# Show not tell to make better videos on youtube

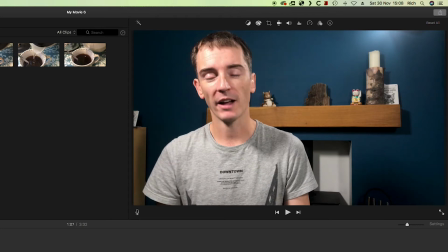[4:04]
There is another alternative you can do, because this film's in 4K, I can zoom in to twice the size.
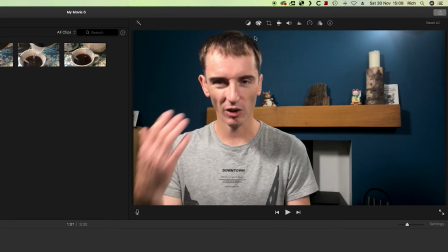[4:12]
So to punch in on iMovie, you select the, I don't know what you call that, the cropping tool.
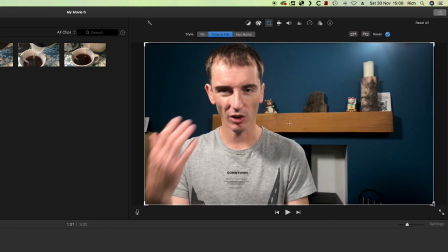[4:18]
That's a good name for it. And then you crop to fill, and then I want to do something like that.
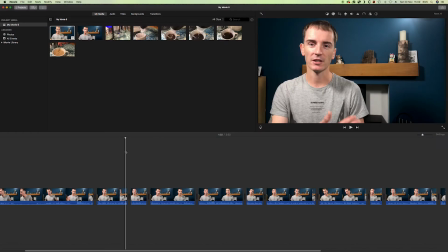[4:24]
Let's get it on the edge of the mantelpiece so it's easy to remember. So when we play this back now, it will appear that the camera angle changes. The angle doesn't change, it's just that we're punching in, but it gives the illusion that it does. So we can use this to some effect.
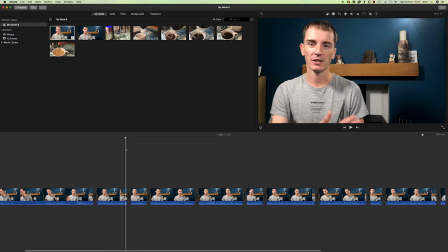[4:40]
So I'm going to go through the timeline now and just select alternative clips and use that effect, so the eyes don't notice the jump cuts just as much. So once we have done that,
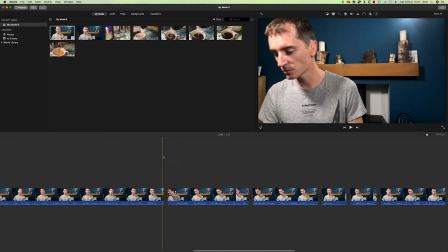[4:49]
we need to find the bits where we are doing the description. and they're the ones where I'm looking down because I'm reading the script, so it should start about here, 123. And the advantage of doing it this way, as I am here, is I can read the script without having to look at the camera,
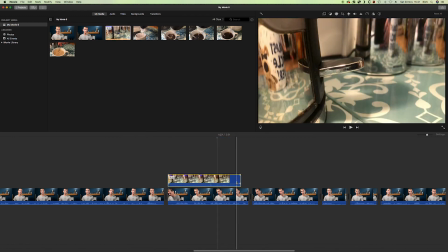[5:03]
and then I can just get a couple of the clips and add them in. And you don't want it too long, probably like 2 or 3 seconds.
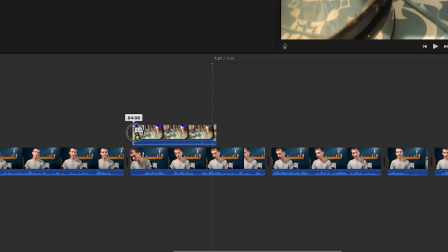[5:11]
With this, actually, I want the click, so we want it about 2 seconds,
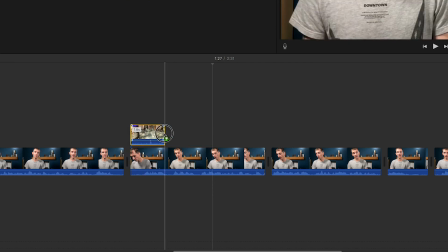[5:16]
and we want the click of the switch coming off.
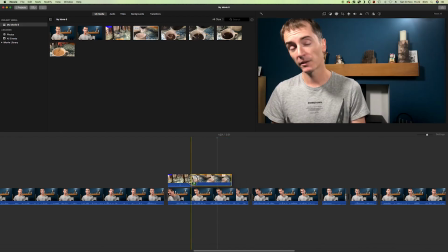[5:22]
And then I've got a few of the kettle being boiled and filling up the cup.
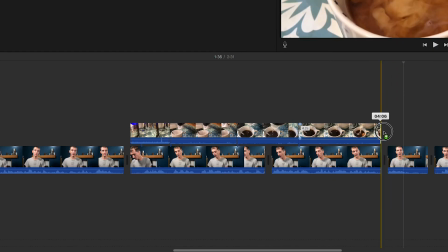[5:30]
4 seconds, that's a bit long. So what we do, we'll make it longer so the click is towards the end of the clip.
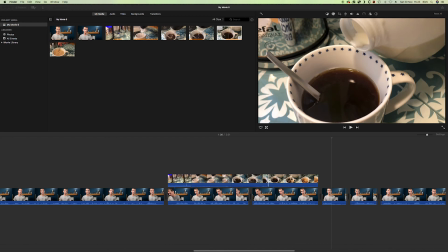[5:45]
And actually, I forgot to add another clip.
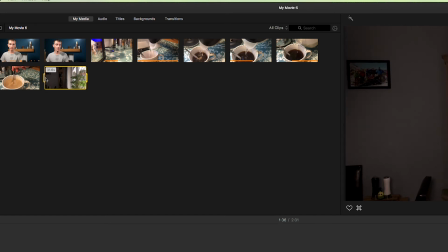[5:50]
So that was the missing clip that I like to add in, and this one we can use to trim. So I moved around quite a bit to try and get the angle right, so we can have it just be walking into the frame then and enjoying a coffee.
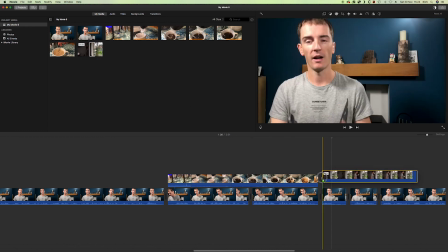[6:07]
We only want a couple of seconds. And then drag that there.
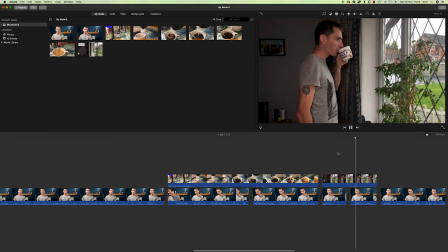[6:13]
Obviously that's too long for what I want it, so. And I'll use that actually for a bit longer, so I'll cover up the jump cut. You see, it's very easy to do something like that, and it makes your videos more interesting, and you have to do less explaining. So I do hope that you're able to use some of the tips in this video to make your videos more interesting by showing people what it is you're talking about.
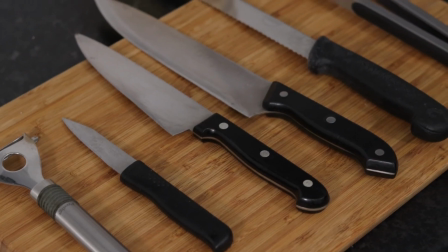[6:37]
And you can show people items, products, things like that, but you can also use it to show locations.
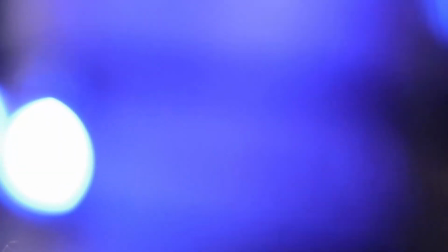[6:42]
You can use it in establishing shots to show the audience where you are in the world.
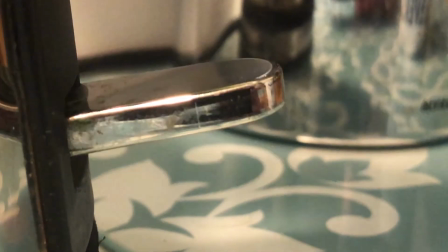[6:46]
You can use it to show processes such as making a cup of coffee, and you can use it to show emotion. But whatever you do with video, make sure you're using it to its strengths, that you're using it to show people rather than just sitting down and telling people a story, which can work, but the show element is so much more powerful. I hope you've enjoyed this tip. If you have, then let me know, and don't forget to check out my video production company, Rich Wilkes Films. And until next time, whatever you're doing out there, stay safe, but make sure you're having fun.